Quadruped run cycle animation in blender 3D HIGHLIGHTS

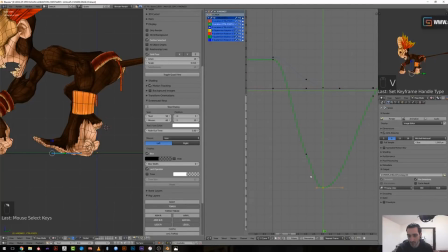Your first concern here will be to switch any contact pose to vector, because your foot or hand, when they will touch the ground, are supposed to be accelerating.
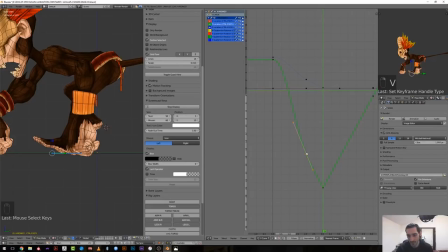So you should also change the shape of the curve by making an invert curve. Just think about the bouncing ball. So before the foot touch the ground, it goes faster and faster.
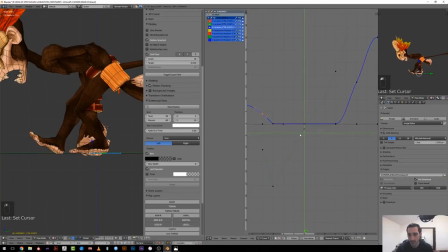And then once on the ground, assuming that our character is running with a constant speed, you will need to have a linear interpolation. So what I do instead of setting it to linear,
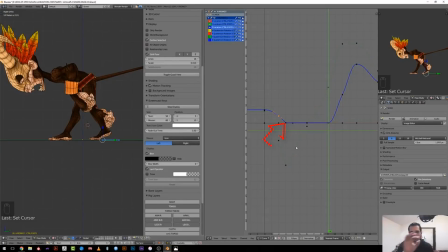I just remove any intermediate keyframe and set both extreme keys to vector. During this stage, I'm mainly working with side view,
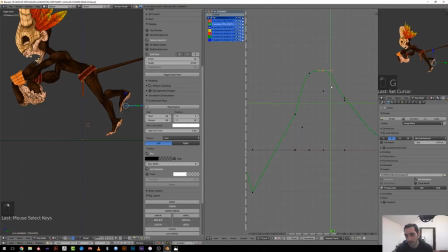meaning that I'm only working on the height of the foot and its depth. So I'm working only on the Z and Y axis, and I will try to get nice arc by playing with my curves. Later on,
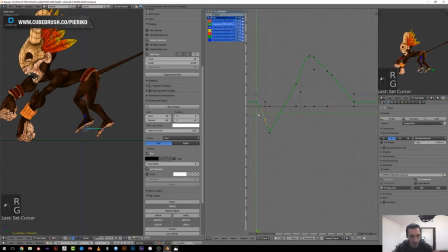I will be able to play with the X axis to slightly offset the movement of the foot on the side.
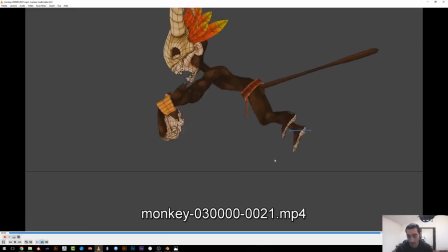The idea here is to create a nice arc from the side view, because if the side view is working,
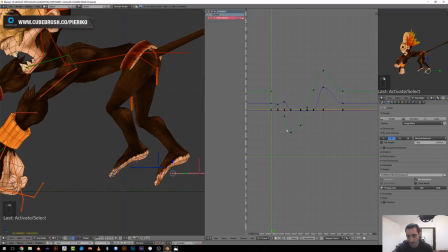it will be easier for me then to add slight offset from a front view.
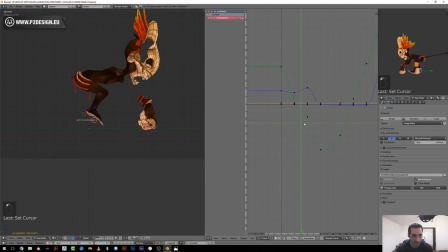The second thing is that I'm not rotating this master foot bone. I prefer to use the roll bone to rotate the foot. It's like for the torso. I feel like it's easier to work
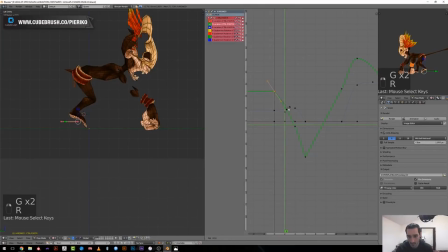on one kind of animation or movement per bone when it's possible. For example, the foot, I can polish its position first,
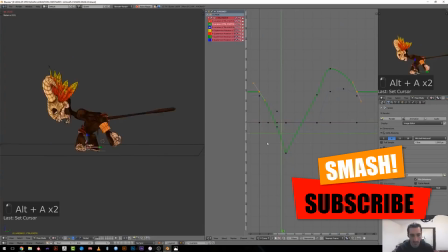then work on the heel position and rotation using my rolled bone,
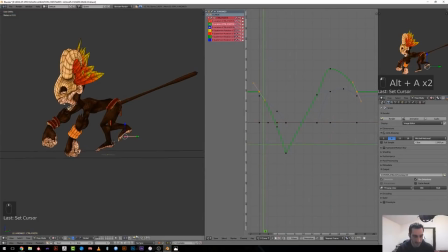and finally polish the toes by rotating the toe bones.
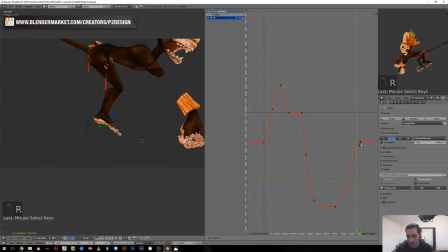The toe bone will behave as follow-through animation, giving nice arcs to the foot shape. The idea here is to input some flapping movement before it touches the ground and wherever it will leave it.
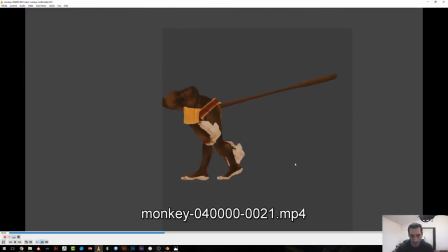Once I was done with this, I was quite happy with the result, but not super satisfied,
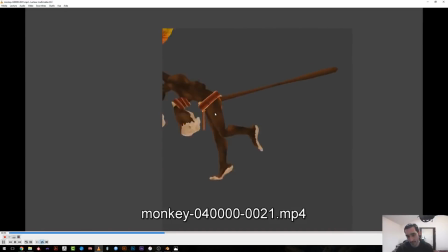so in the very end of the streaming, I reworked a bit the foot arcs, making them more extreme, because it was a bit too smooth here. And then I've been working on the ends exactly the same way, by polishing my curve,
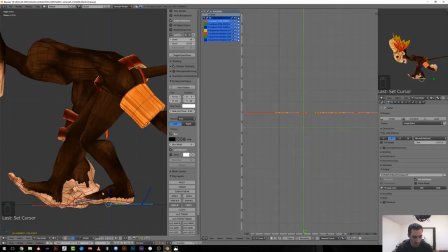making sure that the contact pose were set to vector,
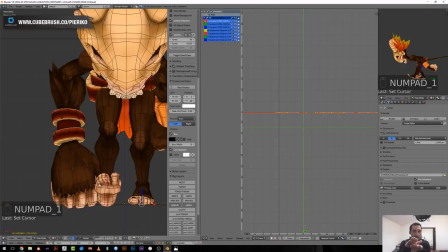and I had a linear interpolation when the hands were on the ground.
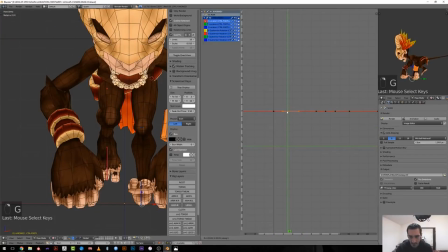Then from the front view, I've started working on the x-axis of the feet and the hands.
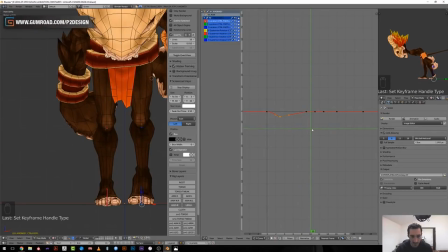I wanted them to get closer whenever they will touch the ground, then keep it straight linear when they were on the ground, and finally slightly get wider or spread out when leaving the ground,
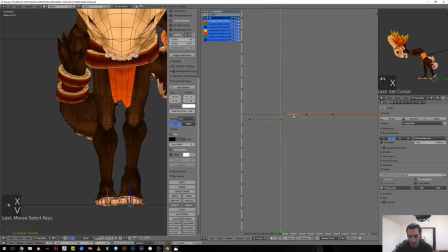to make a secondary arc from the front view that will look more natural and more appealing.
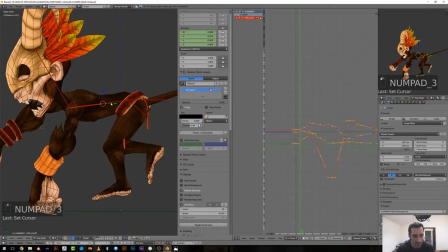The next step, even if it takes time, was pretty straightforward.